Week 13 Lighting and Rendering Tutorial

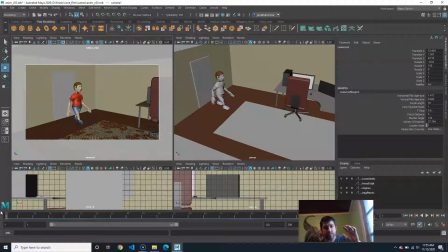Now, generally speaking, what you want to do is most of the time when you do your shots, right, you're trying to highlight a specific thing. So I'm not going to get to what kind of shots to do and why you do them and all that, because if you really want to learn about that, the film class, video production,
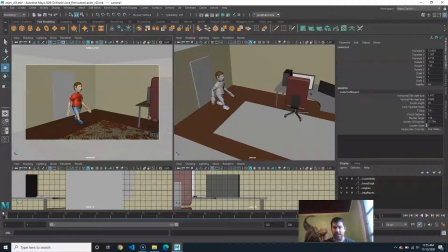they cover that really in depth because it's a really big part of theirs. And just for time purposes, I'm not going to get too nailed down on that. But most of the time, you want to basically be as close to the subject as you can be, because the closer you are, the more intimate you are, and the more the audience will be involved. Except for one time, and that is an establishing shot.
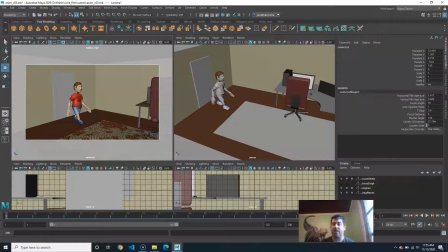An establishing shot basically it's usually the first shot of whenever you have a new setting, and it's a really far shot. And that's kind of what I want to do here. And it's just meant to show you like what location you're currently in. So I'm going to back this thing up And let's turn off this. I'm just going to go like this.
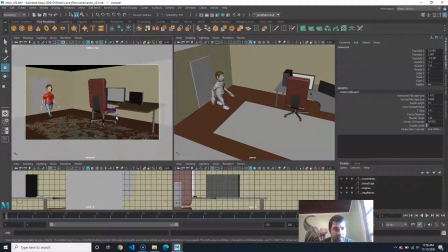So that way we get an idea of what we're walking into here. So, okay, he's walking in. And now you know, he's walking to a computer, right? Okay, so that's good. So this shot needs to go from here and then right here.
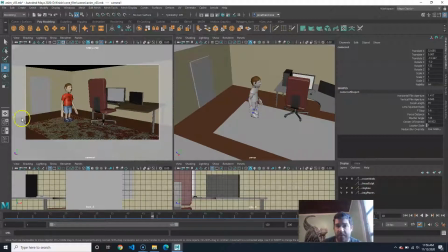This is the last one. So 48 is the last frame. So what I'm going to do is I'm going to select this camera. You can select whatever camera by clicking on this camera button right there. And then it'll say camera 1. And what I'm going to do is I'm going to call this shot 01 underscore 1 underscore 48.
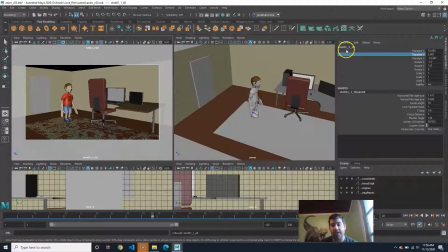And what that does is that it says shot 1, so that way I know what shot it is. And then it says from frame 1 to 48. It's just a way of me knowing through naming convention of what this camera is representing, okay? Now, sometimes you'll see things where they'll do like SC05, SH0 whatever.
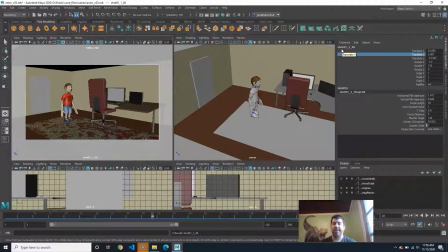That's because they're saying scene and shot. Different people have different ways of doing it. Some people don't do this at all, but I just like it because that way, if we're doing this layout and stuff and we send this off to somebody else, they can tell by looking at the cameras which ones they're supposed to render out of and which camera is what camera for which shot
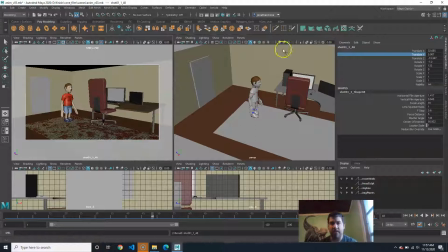and what frames to render. It's just a good idea. Okay, so I'm going to call that good. I think that's pretty good. And what we're going to do is I'm just going to lock this camera. Luckily enough, you just have to lock it over here. They actually have a button right here. You click on that and it locks it. And now if I alt or right or middle or whatever, it will not rotate.
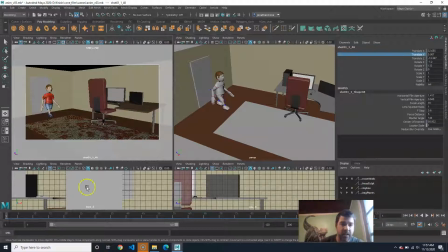So now that camera is locked in. So we're going to call that good on that camera. All right, let's go ahead and let's pull this up a little bit and let's make another camera.
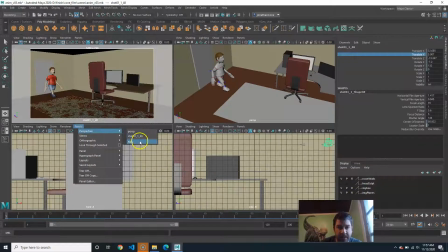So we'll do it the other way down here. I'm going to go to panels, perspective, new. And let's turn this off.
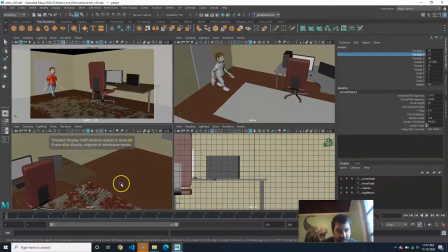I'm going to hit 6 over here so I can see all my business.
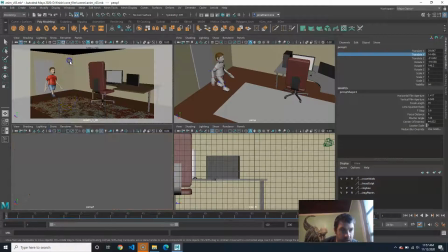And let's do show none, show polygons.
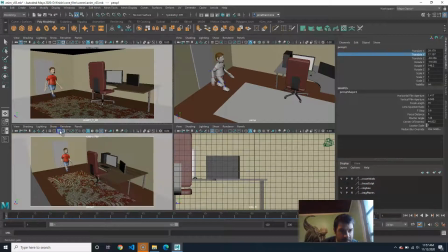Okay. And let's also put the resolution gate on. And I'm going to tap spacebar so I can see just this shot.
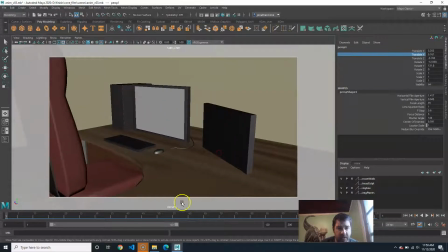Now, we're going to put it right here. So there's a thing called the 180 rule.
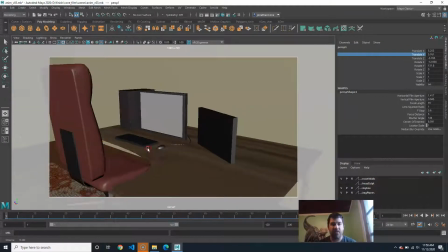And basically the idea is that if you have two people, in this case, we don't have two people.
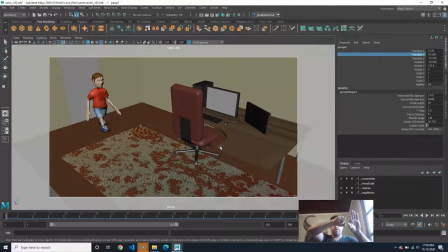We have him and we have this. But the idea is that the camera will never go past an invisible line between the two subjects. Because if you do, suddenly where he is on the left here, if I suddenly put the camera over here, he's now going to be on the right.
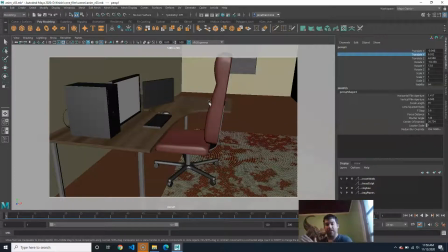And that's very jarring to go from one shot being on the left and the other one being on the right. You will see this used, however, and next time you watch a movie, if there's a scene where somebody's lost or they're looking for like a bad guy or it's jarring and it's supposed to be confusing,
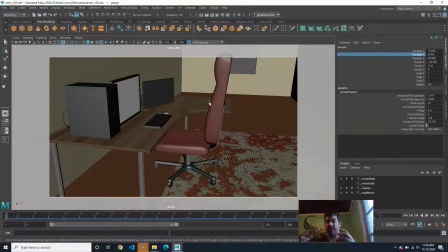you'll see they'll switch. They'll actually break the 180 rule, and that's on purpose because it's disorienting, and that way you feel what the character feels.
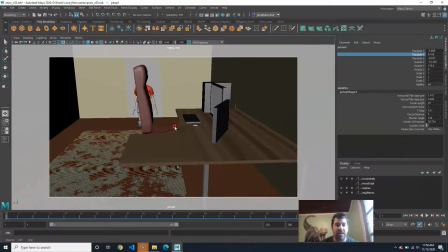So in our case, we want to make sure we keep him on the left side. So I'm just going to cut a little bit closer.
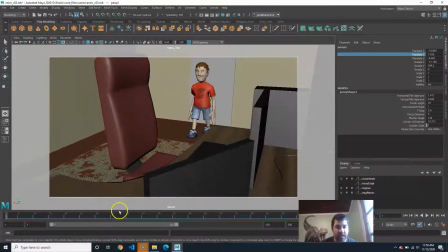And we will do something like this. Let's go over to where the actual guy is. Okay.
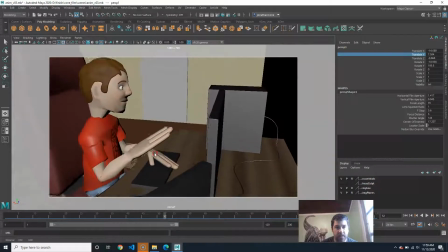So we'll go, we'll say, see, it depends on where I want to do exactly.
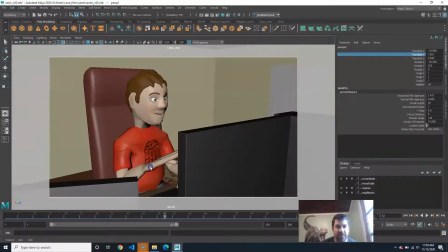Because I could do over the shoulder, but it's not as intimate. I'd rather be able to see his face so we know it's Mark Zuckerberg.